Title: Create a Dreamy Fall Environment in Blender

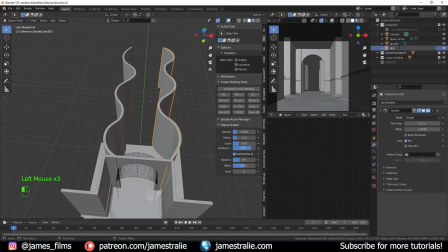12:21 So it's not just NURBS curve 2, NURBS curve 3. Name these to the glass curves that you're gonna be making. So glass curve right and glass curves left. So we've got our two glass curves created.
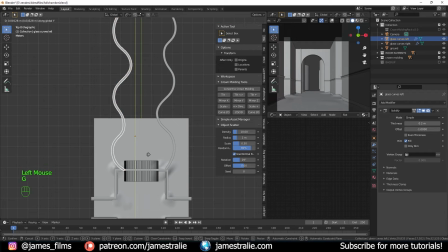12:32 They're looking pretty cool. And so we can always play around with these a bit, kind of move them around in our scenes so that they're filling out properly. But I'm pretty happy with how that's looking so far, frankly. I think that's looking quite nice.
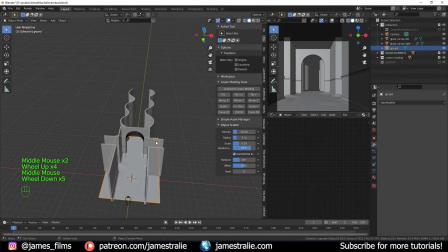12:44 Yeah, the scene is starting to come together, huh? So we're having some good time with this. And again, always revisit and kind of take your own approach to this.
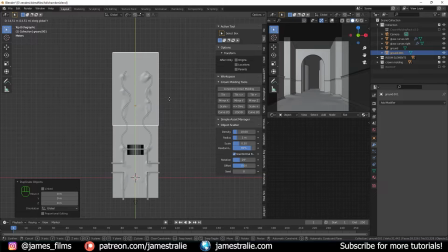12:51 If you want to fill out your scene differently, I just duplicated this plane here and pulled it back, so we've got a little bit more geometry back there as well in our scene.
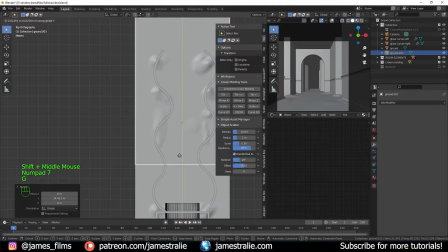12:58 And you can actually play around with this too by, moving it around, going into edit mode and kind of scaling things out differently.
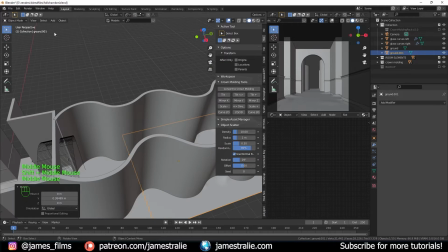13:04 So we just have these two ground planes to work with here. And this is where we're going to be scattering a lot of our leaves and stuff on.
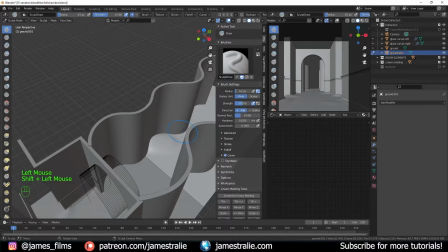13:11 So I'm just going to kind of add in some more details, maybe some bigger hills on this one since they're kind of in the background.
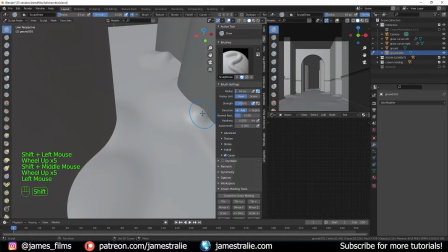13:16 I don't want that perfectly flat horizon. I'm going to kind of scale it up so that we've got some bigger hills back there in our geometry to work with. So this is a lot of fun. Again, just really take your time with this process and add in these cool imperfections.
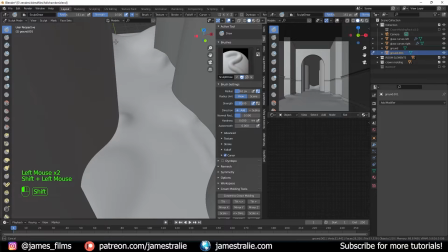13:28 It really does go a long way in adding realism to your scene. By having these kind of hills and different kind of divots and things in your scene to work with.
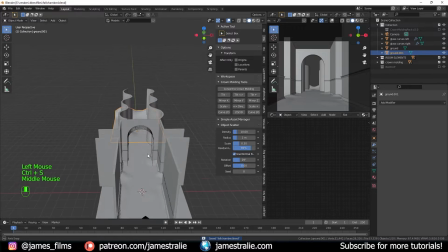13:37 And once you're happy with that, you can start to play around a bit more.
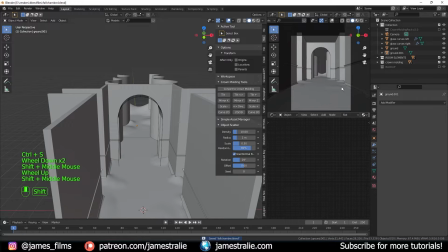13:40 And we can start to move on to one of my favorite steps in any process, which is starting to kind of get a basic idea for the lighting. So I'm setting up my render to be in cycles using the GPU, and we'll go to our initial lighting design here. And so for this one, I actually decided to use a really fun add-on called Physical Starlight and Atmosphere, which I've already installed here.
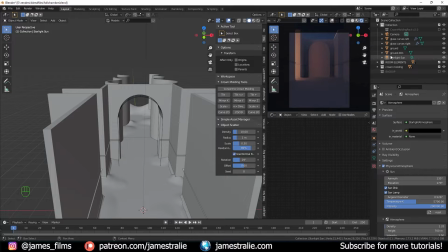13:59 You can just use an HDRI or whatever you want for the scene, but this one gives me so much flexibility over the procedural lighting design for my scenes. There's so much to do with it, and it's really fun to just kind of take a ton of time to tweak every single individual parameter.
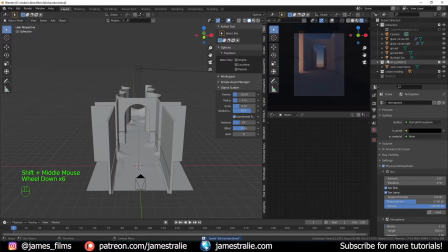14:13 And it's really all physically based, so you're getting some really beautiful atmospheric fall off in the distance too, and it just looks phenomenal. And just with a couple clicks, you can get some really awesome results. So I always have a lot of fun working with this, and just to kind of, for clarity, make things a bit easier, I'm renaming all my layers and moving them into some collections here before starting off.
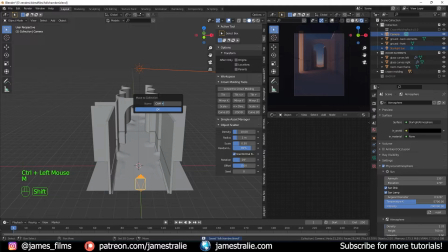14:32 So I have that room elements collection, and then make a new collection for my camera and lighting, so it's easy to find those as well too. So we've got those. You can even change the color of these collections too. It's just easy to kind of keep an eye on your different elements so that you're not kind of hunting through thousands of layers.
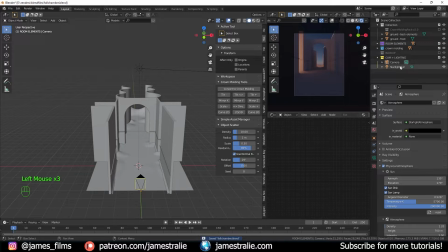14:48 You'll thank me later for this. This is really a good practice to do, to really just kind of keep an idea of what different layers you're working with, so you don't have like 1,000 different things you're parsing through.
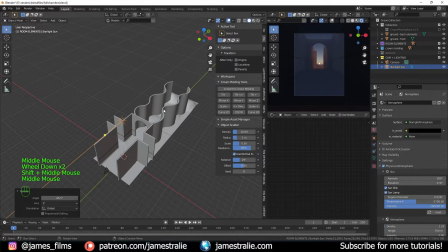14:57 And then you can start playing with the lighting. So now in my Physical Starlight and Atmosphere add-on, I can kind of maneuver this lighting around here.
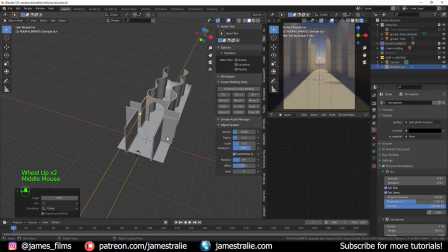15:04 And this is looking really awesome already. We've got some really nice results coming through here with this light going into our scene.
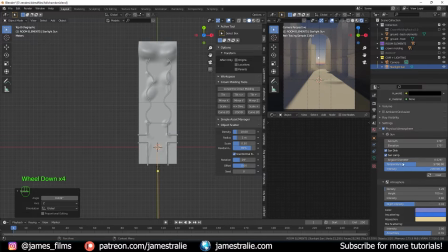15:12 And so you'll see here, there are just a ton of different parameters you can change, anything from the temperature of the atmosphere here.
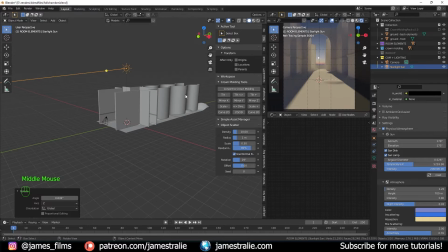15:17 So I kind of made this a little bit warmer to kind of go along with kind of our warm fall vibes, because right now there's a lot of blue peeking through here. So I kind of wanted this to be a bit warmer. I pulled up the sun a bit more so it's at a higher angle,
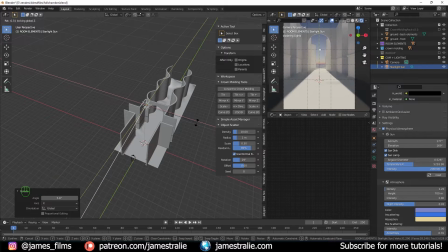15:29 kind of bathing our scene in wonderful light here through this archway. And this is looking really nice. You can change the diameter of the sun itself to add in a little bit more light as well. You can also change the density of the atmosphere as well to make it a little bit hazier. So you see when I crank up the density, we've got a lot more orangish yellow colors.
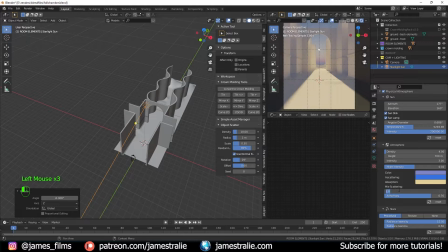15:46 You can add in procedural stars and just change some of the atmospheric scattering properties, even change the color and absorption of the atmosphere too.
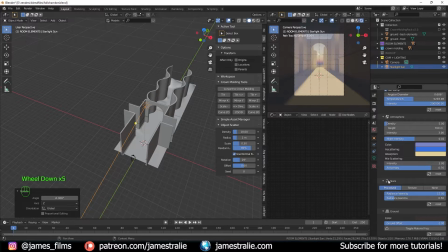15:54 So this is always a lot of fun to just play around with this. And again, if you have this add-on, I just encourage you to take a lot of time and just play around with all the controls. There's literally like millions of different possibilities with this as you work through and change. And it's just so much fun to play around with the details and just see in real time how it updates your scene,
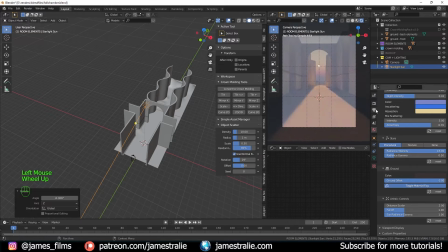16:11 how it changes, just a little bit of adjusting changes so much of your scene. So I'm really starting to like how this is looking. We've got this wonderful kind of orange hue bathing our scene here.
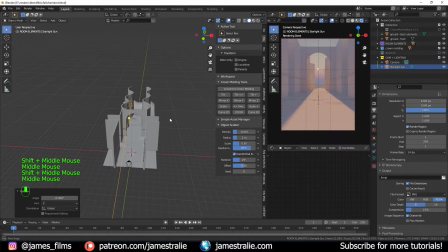16:21 Very fall-like, and especially once we start adding in some plants and stuff to the scene, it's gonna look really wonderful. We're gonna have this beautiful fall design.